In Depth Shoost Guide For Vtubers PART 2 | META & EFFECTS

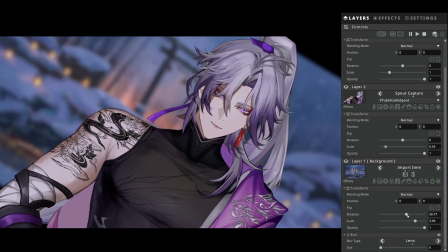(4:22)
And the key thing to look out for when you're rotating your background is,
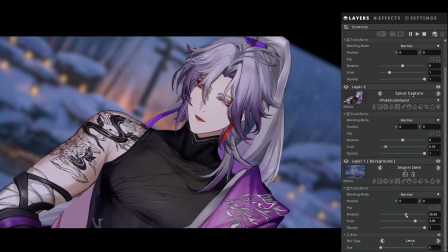(4:28)
especially if you want it to be accurate, is if you see here, you can see the horizon line, you want this line to match your shoulder line. So you want it to be in line with your shoulder here.
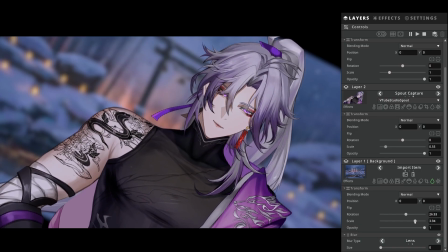(4:41)
That way you kind of know that you have done it correctly and that it is at a right angle.
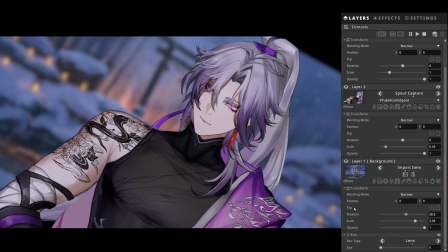(4:48)
So I want to say about there is probably good. Okay, and there we go.
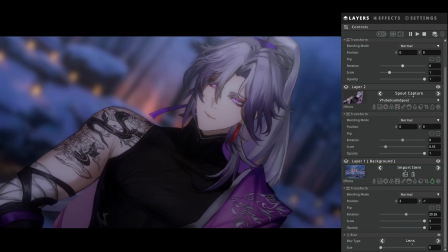(4:53)
Sorry, I did have to cut here just because it took me a little while to remember how to shape this, because I will say if you do have a smaller image background, then it will be a little bit harder to position. If you do have like a full screen 1920 by 1080 or have a big,
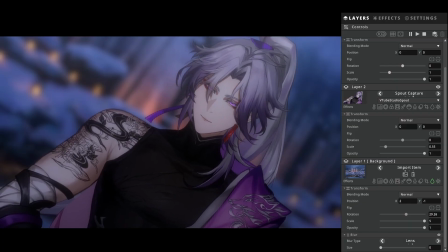(5:11)
then it will be a lot easier to position. But for right now, if you're using a smaller image, as you can see, I've done 2 on the x-axis, -1 on the y-axis, and then about 29.26 on rotation,
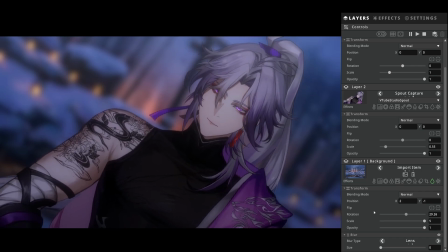(5:29)
max scale, and then that's kind of it for the positioning. If you're not happy with it, then you can just tweak the rotation, like I said, position. But for now, I think this is pretty fine. It looks kind of cool.
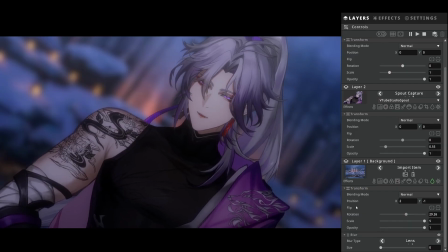(5:45)
And then now we're just gonna get into the actual effects side of things, which is what this main tutorial is going to be about.
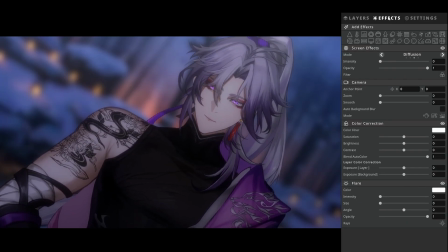(5:54)
So first things first, we go over to the effects tab, and then I have already set it to diffusion.
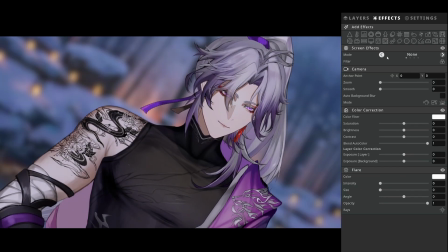(6:02)
I forgot to mention, sorry. So obviously yours will probably look like this.
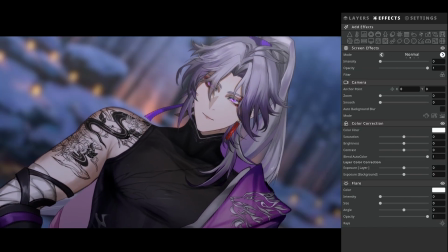(6:06)
Um, but you can either choose set to be a bit more subtle with normal, or go with diffusion.
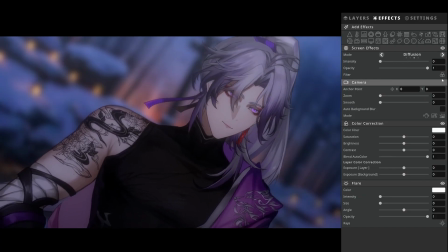(6:12)
So in this case, I'm going to go with diffusion. And then I might even add a filter.
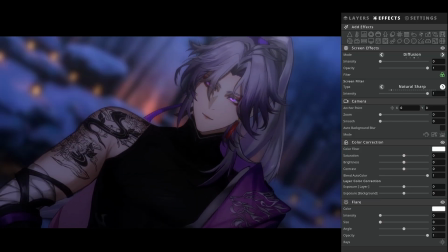(6:17)
So there are none here. I normally find natural sharp looks really nice, especially with more darker backgrounds.
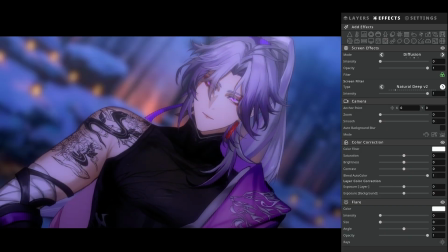(6:25)
Go natural deep, which also looks pretty nice. Deep V2, which brings a lot more color.
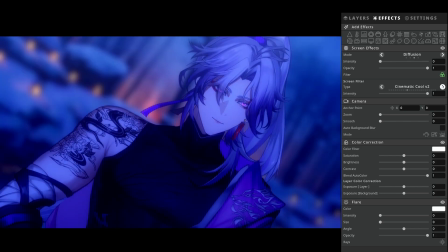(6:31)
And then you kind of get a bit more of your creative choices in these sort of colors.
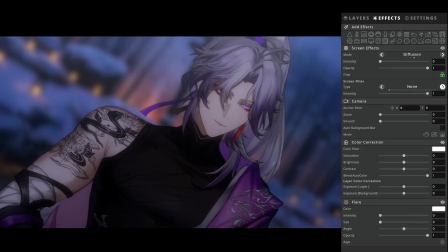(6:39)
But for now, I think after going through all of them, I might actually go with
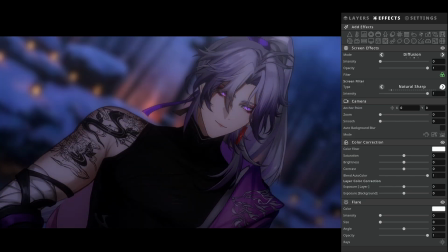(6:46)
DV2 kind of looks nice, but I guess for this, I'll probably just go with natural sharp.
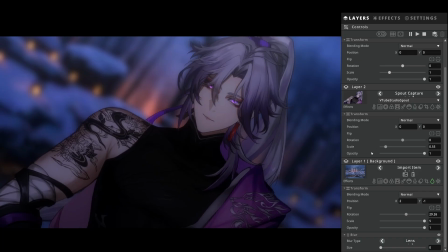(6:52)
First things first that we're going to want to do is the essentially wrap lighting to blend them in the scene. So in this case, I'm going to do this rather than do it over here. I'm going to do it on the layer specifically. So in this case, let's go over to your VTuber layer,
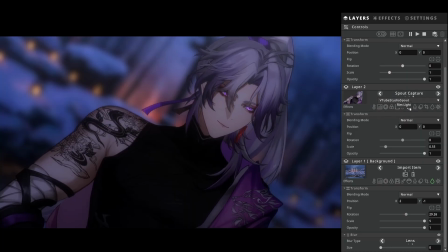(7:11)
and then you want to find the one that kind of looks like a circle with a little shaded bit at the top, and click rim light. And as you can see, immediately it's already casting a really nice edge shadow, edge light, I should say,
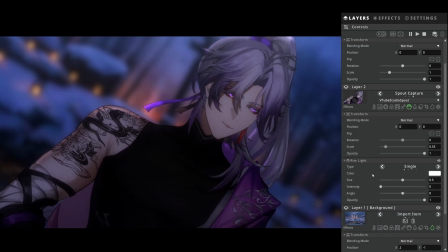(7:26)
around the model. And then now we can even come down here and customize this a bit. So right now we do want to do a single one. And we can kind of go two ways with this.
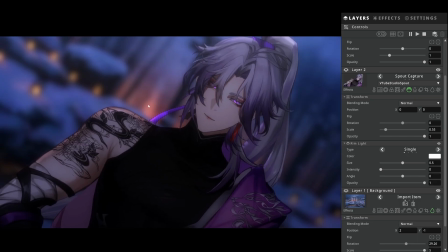(7:41)
So we can either do the light that's being cast over the back, or we could do it as sort of like moonlighting. So if we wanted to do more moonlighting, we can just do, I guess, like bump the intensity up to about 0.8. And then size, you can kind of go do whatever you want with this.
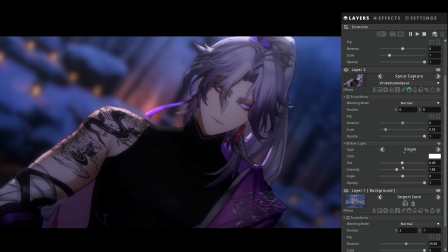(8:00)
If you do that, it kind of looks like a really heavy spotlight. But if we go maybe about 0.5, that's pretty good. Then angle, it's already at a pretty good angle. I guess if it was also moonlighting, could even do both sides like this.
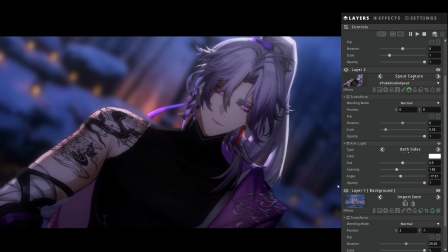(8:18)
But because this sort of area is significantly darker, I want to kind of just stick with single light.